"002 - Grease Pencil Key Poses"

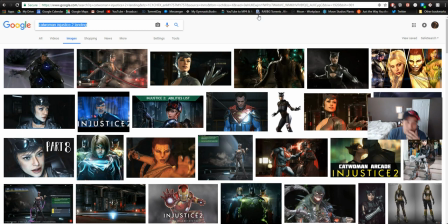749s
Let's look at some reference, because I don't know how he was gonna be throwing that thing.
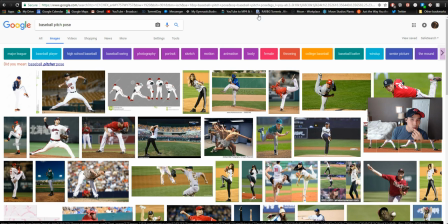759s
So I think it'll be like a baseball pitch when it's winding up like that, like this.
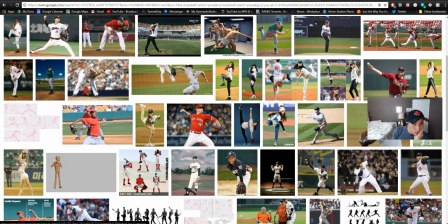771s
Oh, this is when he's throwing.
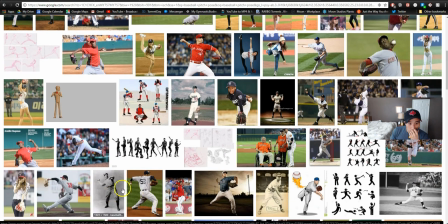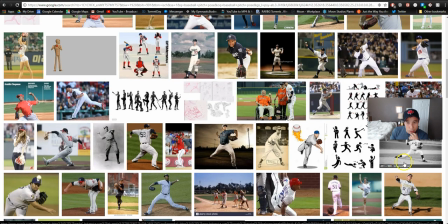782s
I mean, baseball pitch has pretty interesting poses. Look at this. Because it's a little tricky when because when you're in the air, right,
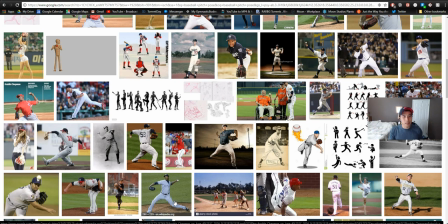799s
it's very tough to throw anything, like a punch or throwing things even. So if you look at Dragon Ball Z when they are just punching in the air, like, it makes no sense. But then again, it's anime, so you can't really compare with that.
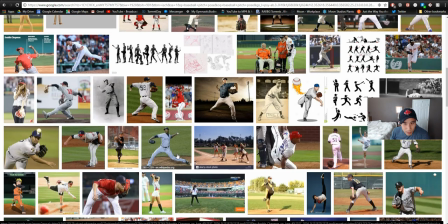815s
So I think it's more of like twisting the hips and the shoulders back at the same time,
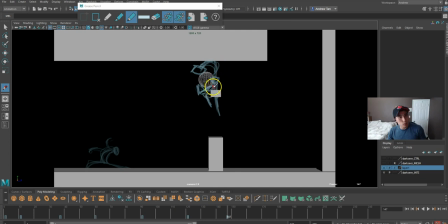823s
so they're both pointing back. So the legs will be pointing back. It's a weird pose though. Right. I think this works, because then you get this big line going down like this. Let me just clean this a little bit.
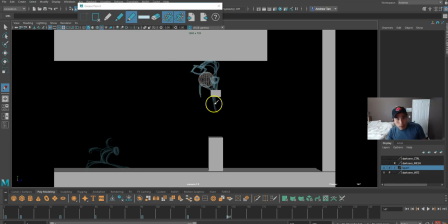845s
Right. Let's just hide the other arm first. If I put the arm here. Okay.
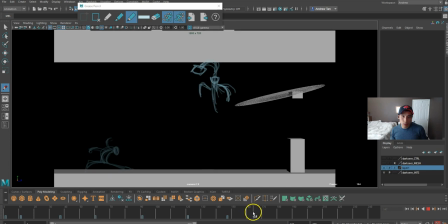862s
Pose, and it's gonna throw it down. I won't do that pose yet. I won't sketch it out yet. So trying to keep this organized.
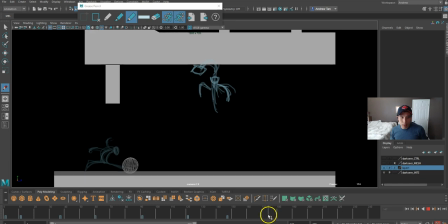868s
Don't jump around. I have a bad habit of adding too much details on the drawing.
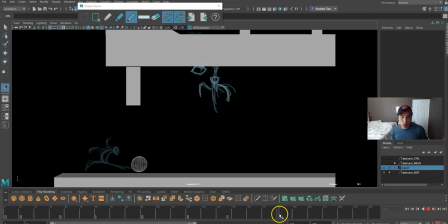874s
So this kind of recordings, right, it actually helps me not spend too much time going back and forth with things. Always stick to one thing at a time. Oh, another 3-point landing here. Okay, how is he gonna do this one?
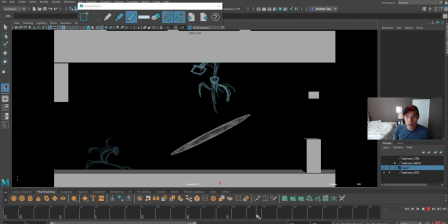893s
Dash.
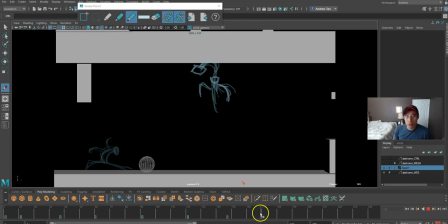895s
I think he's gonna dash like this way, and he's gonna do a front roll, and he's gonna land on his feet, and he's gonna slide really cool.
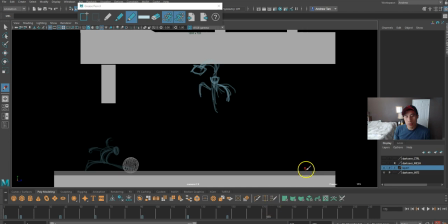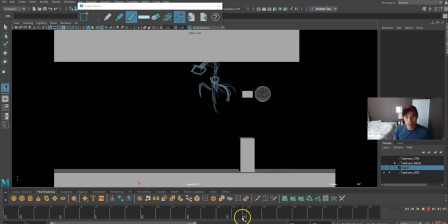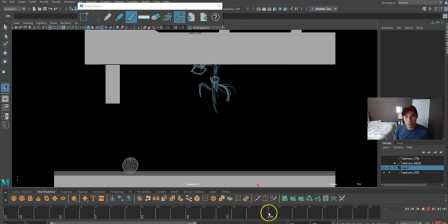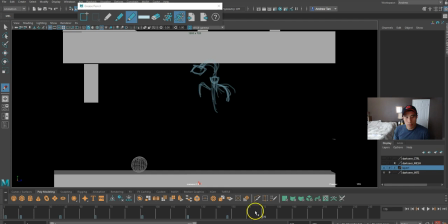see what I can come up with.
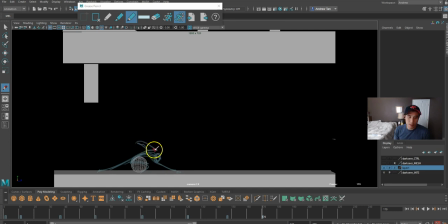947s
Like this. Yeah, this creates a different variety. So he has this is his back arm, left arm, and this is his right arm. Hit right here. This leg.
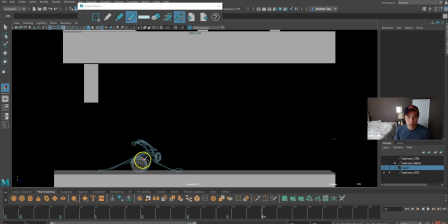964s
This leg can be the right leg, and this leg could be the left leg.
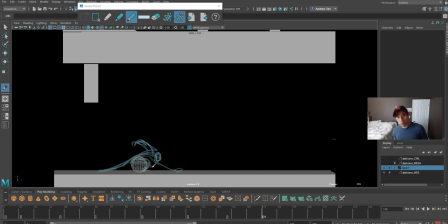977s
I would think this opposite, because whenever you're trying to balance, like when you walk slightly, you always try to counterbalance. So by twisting the shoulders, you twist the hips in the other opposite direction.
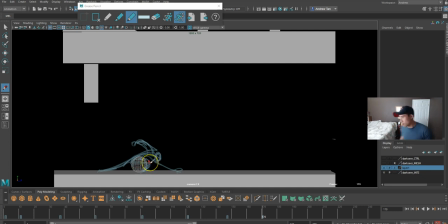991s
So this could be the right leg, or I'm gonna try on the ground first.